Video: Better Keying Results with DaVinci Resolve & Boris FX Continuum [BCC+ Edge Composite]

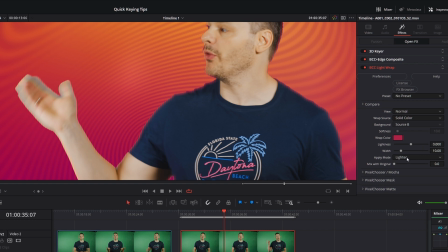[8:11]
We can change the lightness, we can change the width, and we can change the apply mode. So if I bring the width all the way up, or if I bring the width up a lot more, it's probably best we just set this to fit.
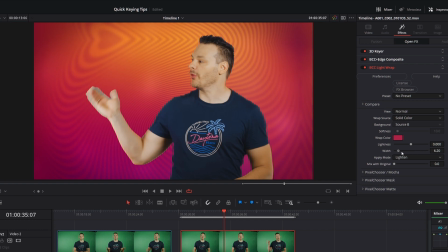[8:23]
You can see this coming in and eating away at the edge a little bit there. That's about 36. We're going to get a really big, deep light wrap. It's not necessary to get this sort of wired on it, but I just want to show you what this is doing.
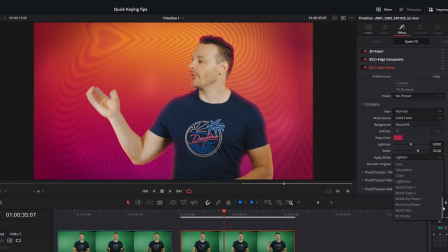[8:40]
And I can change my blend mode here. So we got the, you know, we got the standard ones there. Usually, if it's on a lighter background, you'll choose lighten or screen. If it's on a darker background, you'll choose darken or multiply. That's pretty much it.
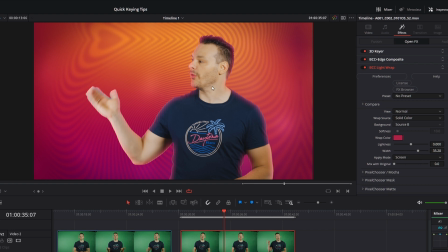[8:56]
I'm going to try screen on this just to make it look as if we're getting, you know, light reflected from the background. We're getting that light bounce coming in. And this looks pretty wild. I mean, this is a lot of stuff going on. So I'm going to take my mix with original and I'm going to start turning that up.
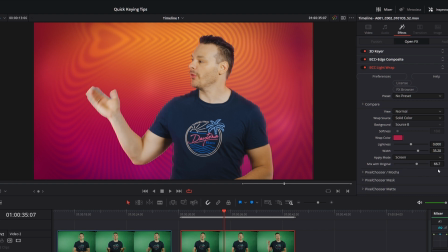[9:15]
I'll probably set this around about 2/3 of the way up. So we're mainly getting the original, but we're just getting an idea of that light wrapping back around.
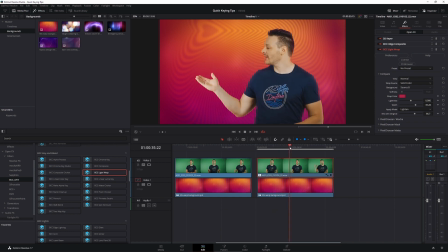[9:28]
And I think that helps. And the advantage of doing it this way is that because we're just dealing with the colors, we're not compromising the quality of the key.
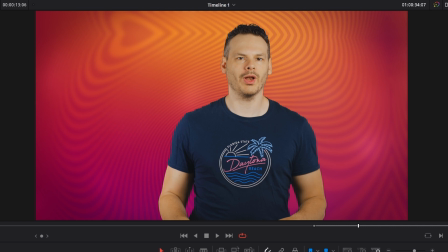[9:39]
So we're not sort of getting rid of, you know, any sort of fine details that we've kept in.
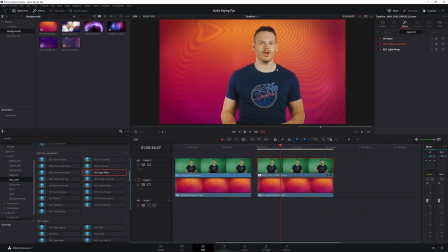[9:44]
We're just helping it sit a bit easier in the composite. And if you don't want it touching the face, pretty much every Continuum filter has the pixel chooser built directly into it,
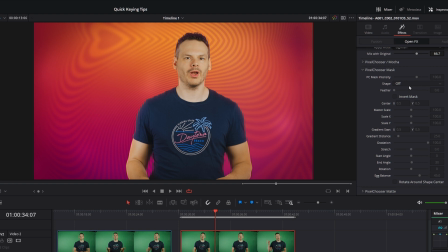[9:57]
which is a way of limiting where the effect goes. So I can turn my pixel chooser on. There we go. And I can set this to be a rectangle shape.
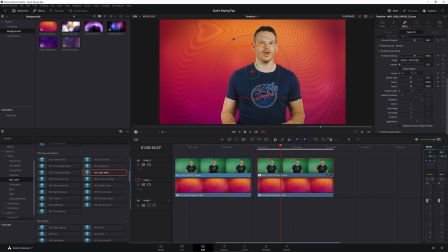[10:12]
Let's take a little look here. Turn my overlays on in the viewer. And I can now have that.
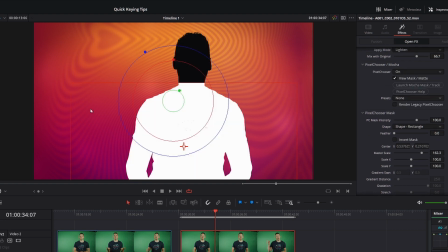[10:20]
Let's just view that matte mask. And I can now have that so it's only affecting the body, not affecting the face. Let's get a nice little soft feather over the top of it. Turn that off there.
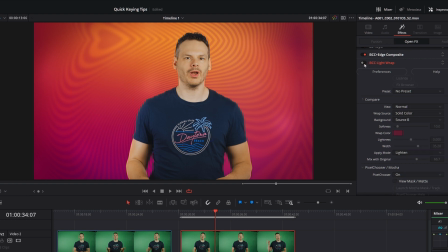[10:35]
Turn off my overlays in the viewer. And we take a little look. It's only affecting the body, not affecting the face.
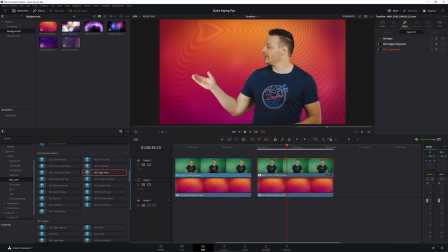[10:43]
So we'll take a look at the before, where we have just our keyed image with a sharp black edge going around the whole thing.
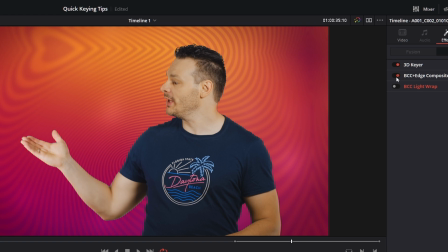[10:51]
And then with the Continuum Edge Composite and with the Light Wrap.
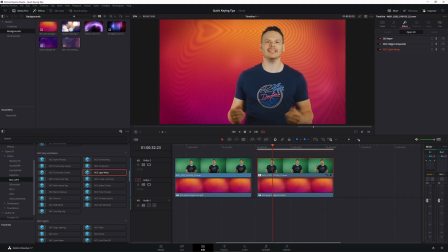[10:55]
And now to play this back, let's turn my Smart Cache back on so we can see how this is going to work in real time. And we'll play that back now. And that's looking pretty good.
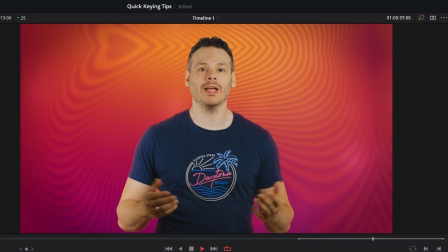[11:07]
So hopefully you can see that the secret to getting better keys isn't to spend more time in the keyer.
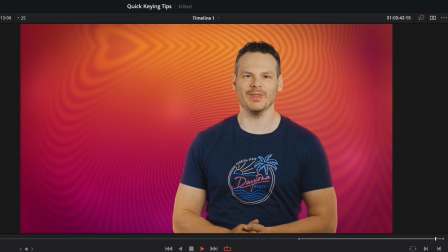[11:14]
It's actually to spend more time looking at the colors in your edges,
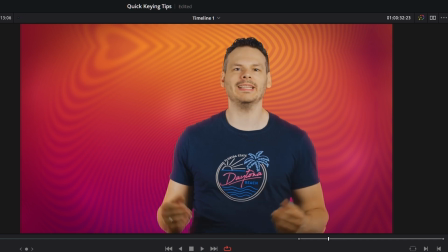[11:19]
because that's going to help fix the relationship between the foreground and the background and give you better results. My name is Ben Brownlee for Boris Effects, and I will see you in another Resolve tutorial very soon.
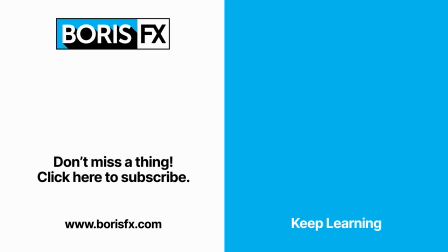[11:33]
If you've enjoyed this tutorial and you'd like to see more about Resolve or keying, then be sure to hit the like button on this video, and likewise, leave us a comment down below to let us know what we're doing right or wrong. If you'd like to download a free trial version of Continuum, then head on over to borisfx.com.